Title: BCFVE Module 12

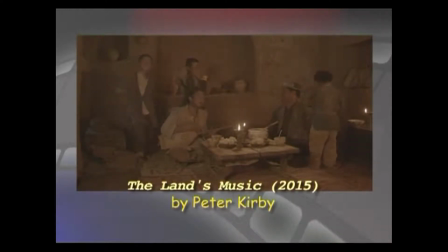Here we see a boy who is having dinner with 2 kids, a character, a male character, and a female character who joins the scene. In this particular case, we will see that the director has taken a master shot.
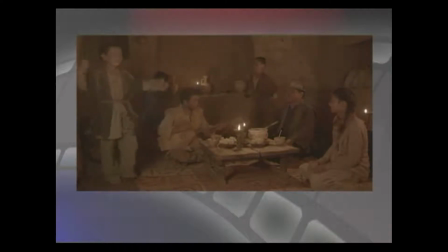In the master shots, everything is happening at the same time. That is, the boy is singing a song and the lady joins in. The father is reacting, the boys who are there are dancing.
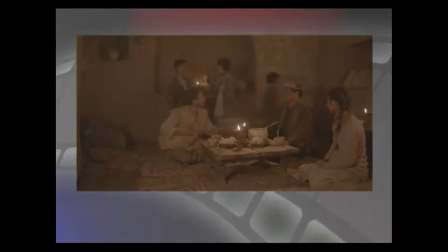All these things are happening. As an audience, I don't know what is happening actually with the character. And as I am trying to build the narrative, it's not possible for me to really see what is happening with the characters. Now, if we see the edit, we will notice that the director has tried to emphasize on things that are required for the narrative. Here, we cut close to the boy who is singing. We have reaction shots from the father character. We have reaction shot from the lady character also.
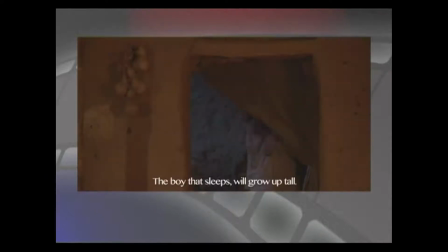We also have another character coming in. The other 2 characters who are there in the scene are not saying anything.
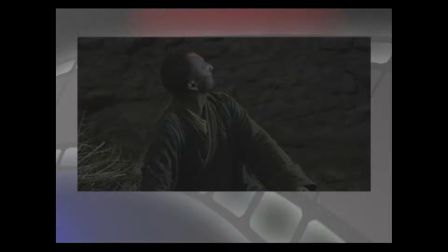So, on the master shot, it was not possible for the audience to know that there is something happening between these 2 characters.
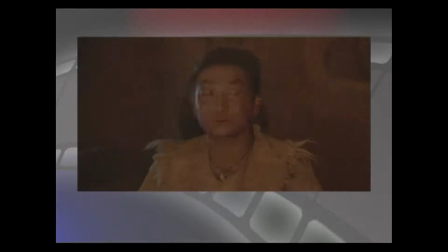It's only when the reaction shots are placed in a particular order, at the particular point,
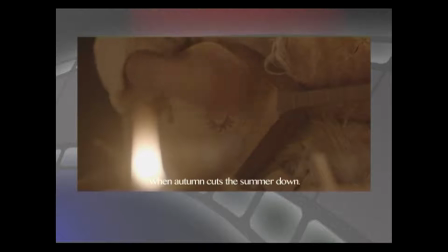then only the audience can understand there is a relationship that is developing between these characters.
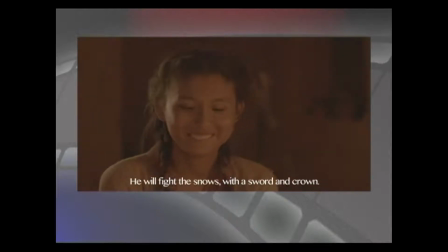And the other character who joins in is not really liking it. These are all based on expressions.
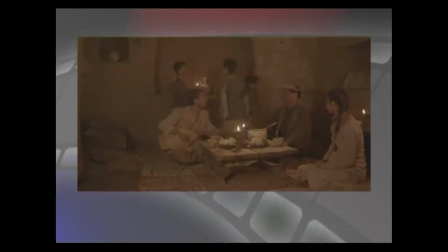These kind of narrative styles are only established in cinema through inserts,
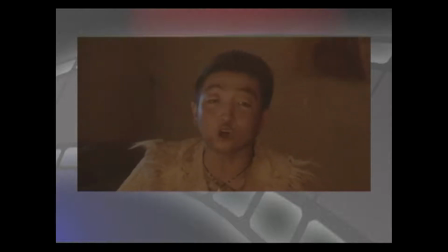reaction shots, etc., which is not possible to portray on a master shot.
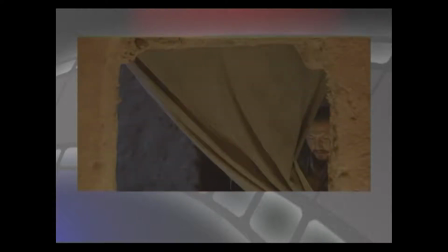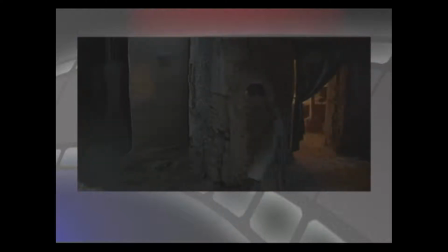From an example which I already mentioned earlier, from the film called Rules of the Game by Jean Renoir,
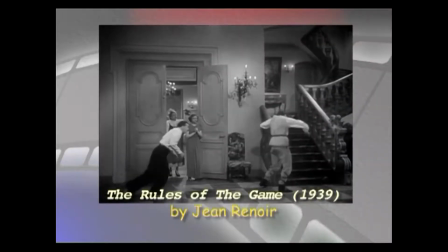we see an entire action sequence happening on a wide shot, which can be called a master shot.
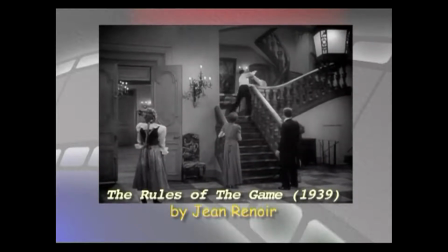In this case, the audience is free to choose where to look at.
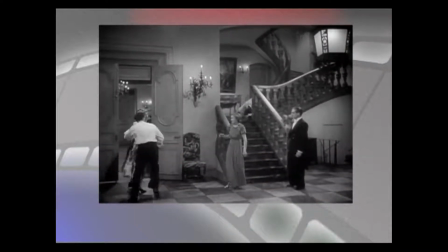Should they look towards group number 1 or should they look towards group number 2? This option is open to the audience. This works in this film because the director has played with the mise-en-scène and the layering of characters. In other examples, like a film called 10 by Abbas Kiarostami,
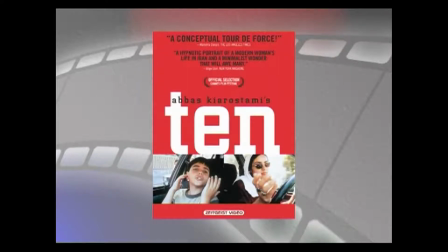the entire film is a collection of 10 master shots, and it's a 1.5 hour film. The master shots are only used because the director wanted to intensify the master shot and the dialogue sequence that is happening within that car. So there are exceptions to the rule, but the general rule is you establish something with a master shot and get closer. In certain cases, you may need to come back to your master shots. Let me give you another example where 2-3 people are talking to each other and the conversation is really intense. During the conversation, it so happens that the 3 or 4 people who are sitting needs to applaud. Maybe that is the point where the editor may choose to come back to the master shot again.